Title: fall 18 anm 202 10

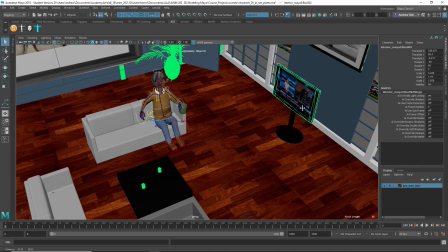And again, like this TV stand, these things aren't hard to model.
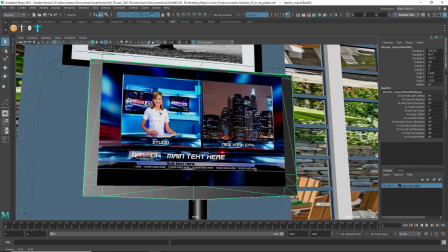You could just do a cube and then maybe extrude in for the face of the screen, and then you've got a couple of cylinders here.
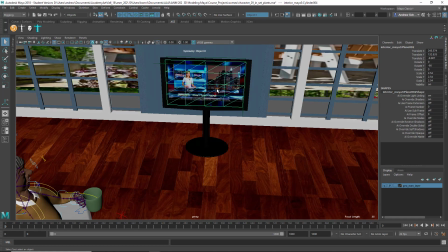So, or maybe you did the cylinder, or you just took a plane on the front, anyways.
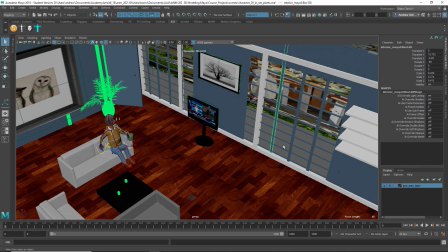So I guess my point is, a lot of this stuff you could have just done yourself. A lot of these are just kind of primitives duplicated around.
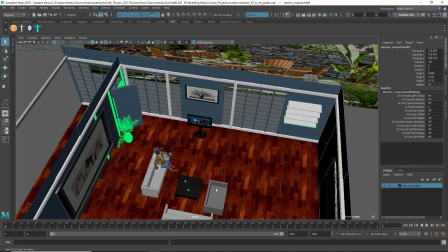I don't know if you modeled this stuff or not, but guessing since that's all, I don't know.
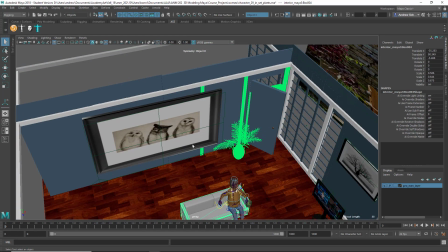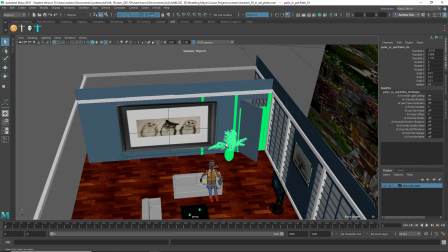But yeah, most of this stuff it was easy to have done yourself. Obviously, that would be a fair amount of work. It's doable, but it's the kind of thing you could have, if you wanted to do paint effects, you could do that. Find something similar,
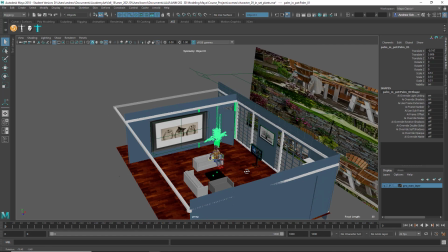or just carefully model it. It's good that you've got some textures on here.
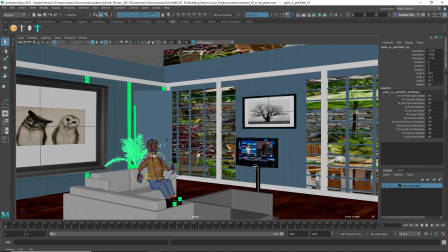I think the outdoor stuff isn't working right now, that image, because it's really stretched out.
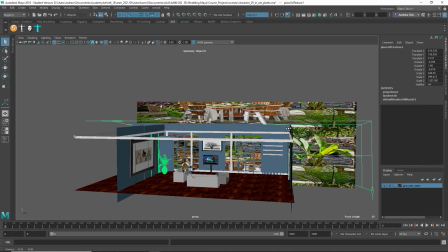Looks like you have like a 3D texture placement node, and it's everything's elongated, so
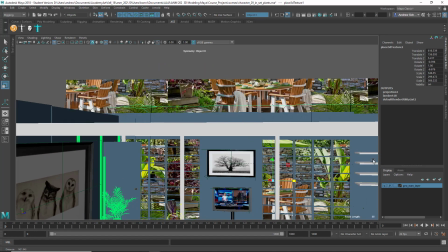seems like it should be more like that. But then the other thing is it's a little bit off because
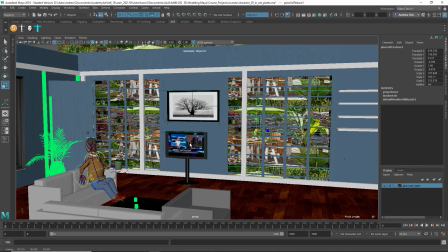since those are in the distance, they should be smaller, maybe more like that. But now we're seeing the repeating image, so I would just say basically you need a different image if you're going to do that kind of outdoor window with these big kind of windows.
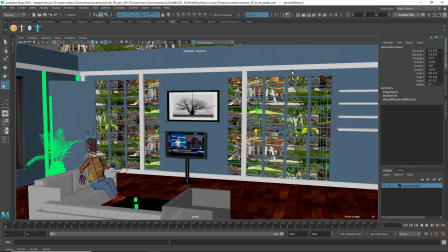That requires a lot of background to fill in. So if you're going to have that, you'll need more, like a more of an image to use, an image that covers more area than that kind of small snapshot of the backyard. And just scaling it up doesn't really work because then it just looks distorted and too large.
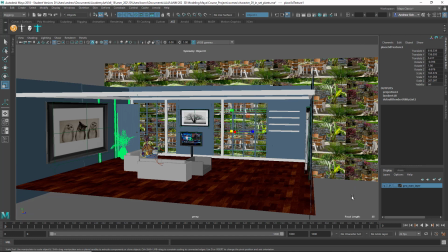So yeah, I mean, in summary, yeah, it would have been better if you just modeled your own stuff rather than importing them. It's good that you got something assembled together. Seems like the couches are missing any kind of texture.
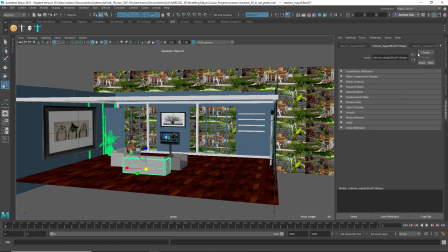It's just this Fong, and Fong is just a, yeah, with no texture, color map to it. Although there is a bump map.
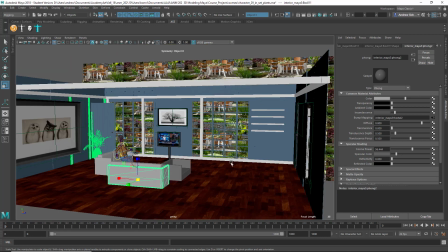So yeah, I think you could touch this up, at the very least do something with that background, maybe get some color on the couches. You could also add other little details here and there if you want, maybe some light fixtures or kind of other objects to make it look more lived in.
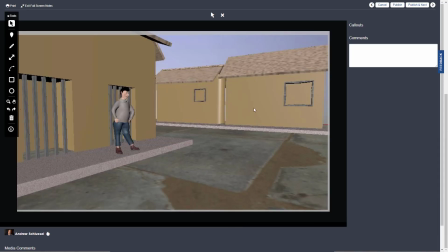Okay, this is Alena, and looks like you've got it. Yeah, it's a building. Looks like maybe it's the same one, duplicated a few times or scaled. Not sure. I don't know what this frame is supposed to be, a window. If that's a window, I would then cut out a hole in this.
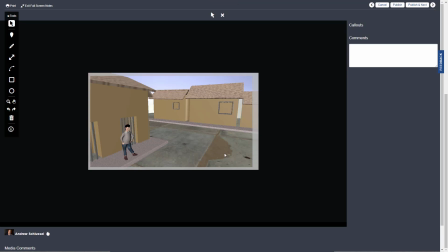So you've got a ground texture, but right now that's looking very stretched out to me. And then the buildings don't have a texture on them. So let's take a look at the Maya file.
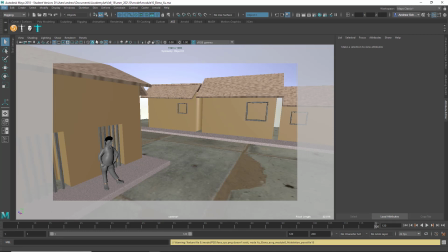First thing I noticed when opening this Maya file is it looks like you're not working within a Maya directory
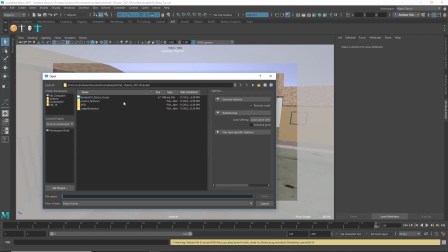because what you should have is a project folder, and inside the project folder you should have a scenes directory, and your scenes file should be in the scenes directory, and any images should be in the source images directory.
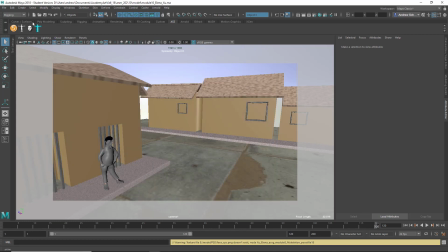So to make a project, you can do file,
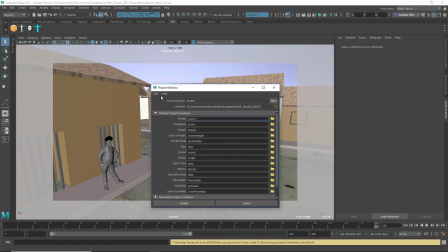project window, and then make a new project, and then give it a name and browse to the directory you want to put it in, and then it'll create all these subdirectories.
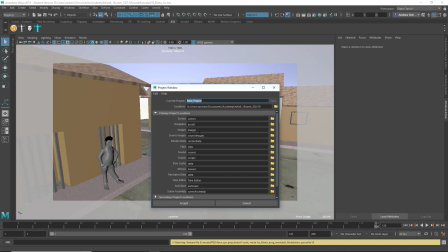For example, scenes, where you put your scenes file, and source images, where you put your texture images, and you need to organize your scene that way.
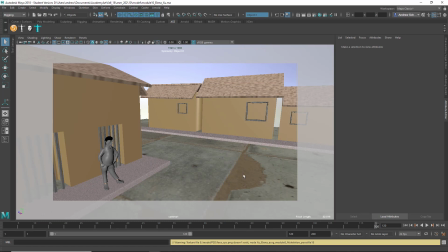You can't just make up your own folders and put stuff anywhere.
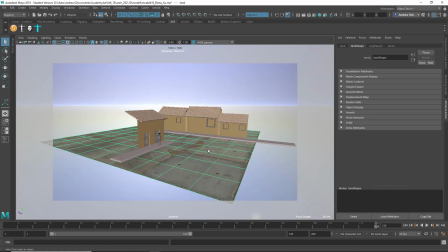This texture is looking really stretched out for the, when you compare this set. Like, I imagine this tile to be maybe like 1 foot square rather than, whatever, 20 feet square. So what you could do is
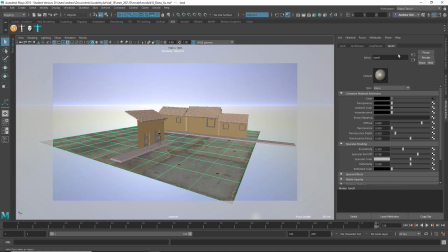go to the place 2D texture node. Here, I can get it, and I can try increasing the repeat. Let's try, I don't know, 12 by 12.
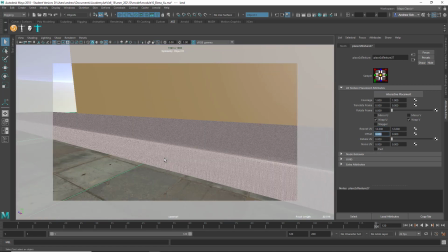So I think,
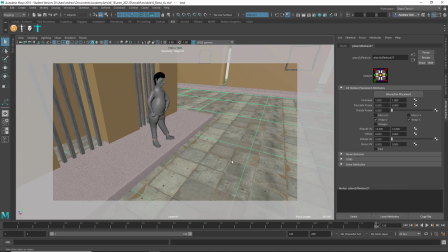you see that it repeats a lot, but, in a shot like this, you're maybe getting away with it.
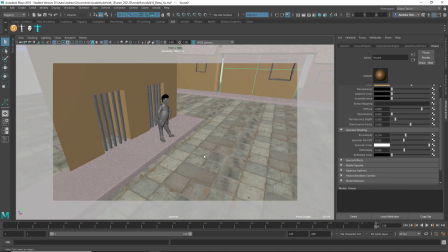It's a little bit repetitive, but the way you had it scaled up was way too big.
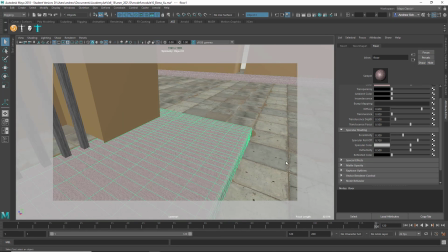This texture, on the other hand, what's going on with this one? Color.
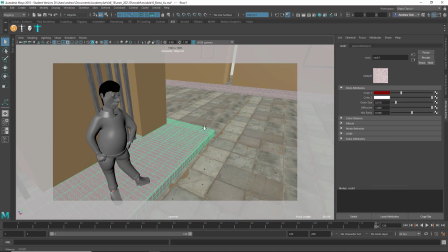So this is just a procedural rock texture, and to me that's looking a little kind of weird.
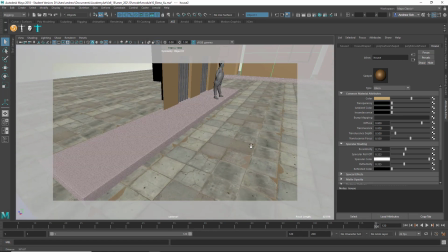It doesn't match the kind of photographic nature of this one. So I would try to get photo textures on there or painted textures on there.
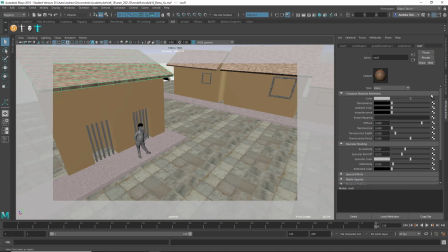And then this one doesn't have a texture, and then again this one, is that another procedural thing?
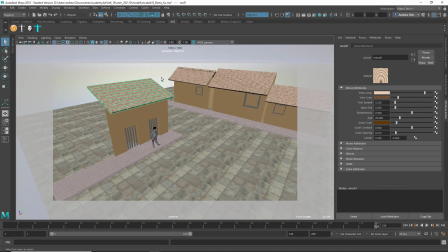Yeah, I mean the procedural things aren't so great, so I would get some textured images to put on there. You can find stuff for free on cgtextures.com, or take your own photos and map them on there. So I think this is a start. I think it's at least a physical space you can work in.
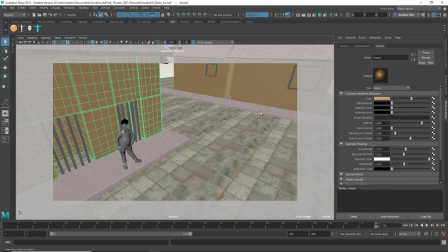It lacks detail. There's no actual props. There's just kind of a few buildings on the ground, and I'm not really sure if that's supposed to be a window.
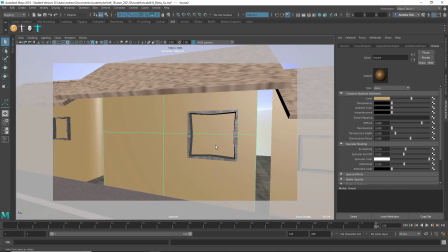Then you need to, you might want to cut a hole in the building. Like you could use the multi-cut tool, Control Shift X, and put in the kind of the necessary lines here, and then you could take these faces, for example.
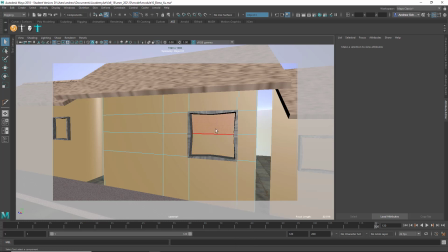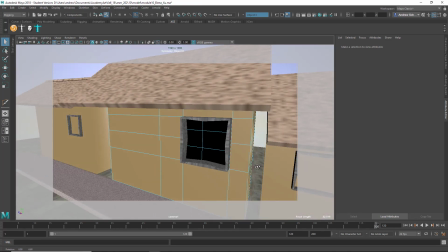it's just hard to tell because of color. And now at least there's kind of a hole where the window is, or maybe you want to put,
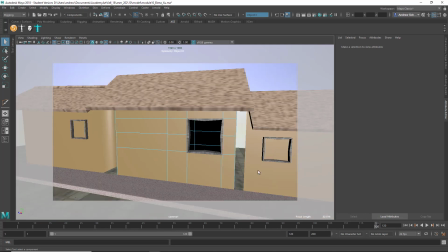replace those faces with glass texture or something like that.
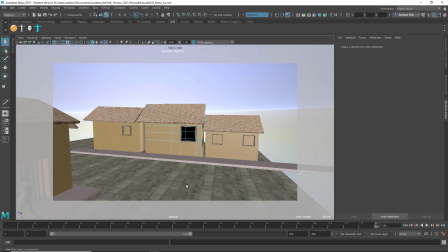So, anyways, photo textures, adding some props, getting more detail in the building.
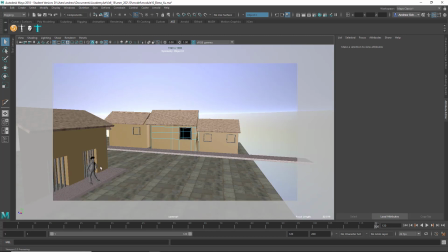Maybe look at some reference images and see, look at little vent holes or doorways, framing. You should just look at photo reference to give you some ideas of the details you could have that would bring this to life.
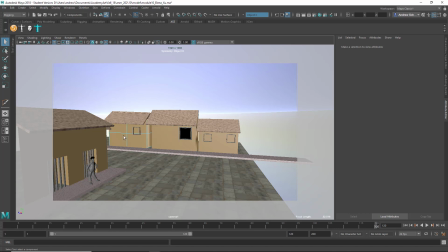Because right now the objects are looking very primitive and simple. It's not much more than
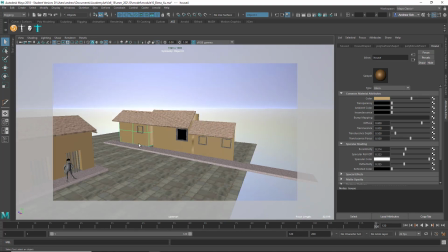sort of a default cube at this point, and it lacks detail.
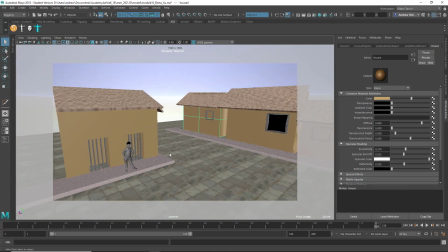So I would keep going and flesh out the set a little bit more. This is Jersey.
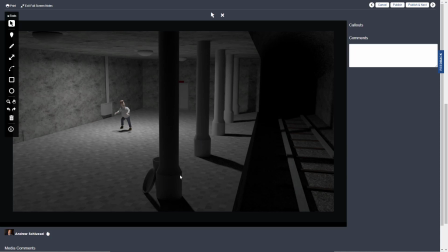Yeah, this is looking good so far. I think it's smart to have situations where you can repeat objects like these columns or those lights. Adding things like this, I guess that's like an electrical access box, is kind of a nice detail that gives it a sense of scale.
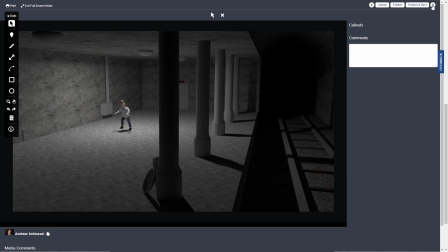Um, the lighting helps sort of sell it too, but it definitely has kind of a sense of place and drama.
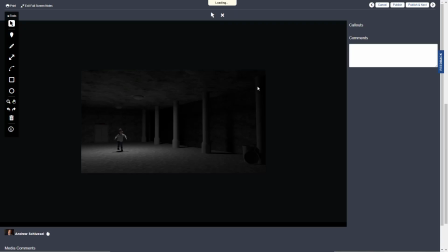Yeah, I think it's good.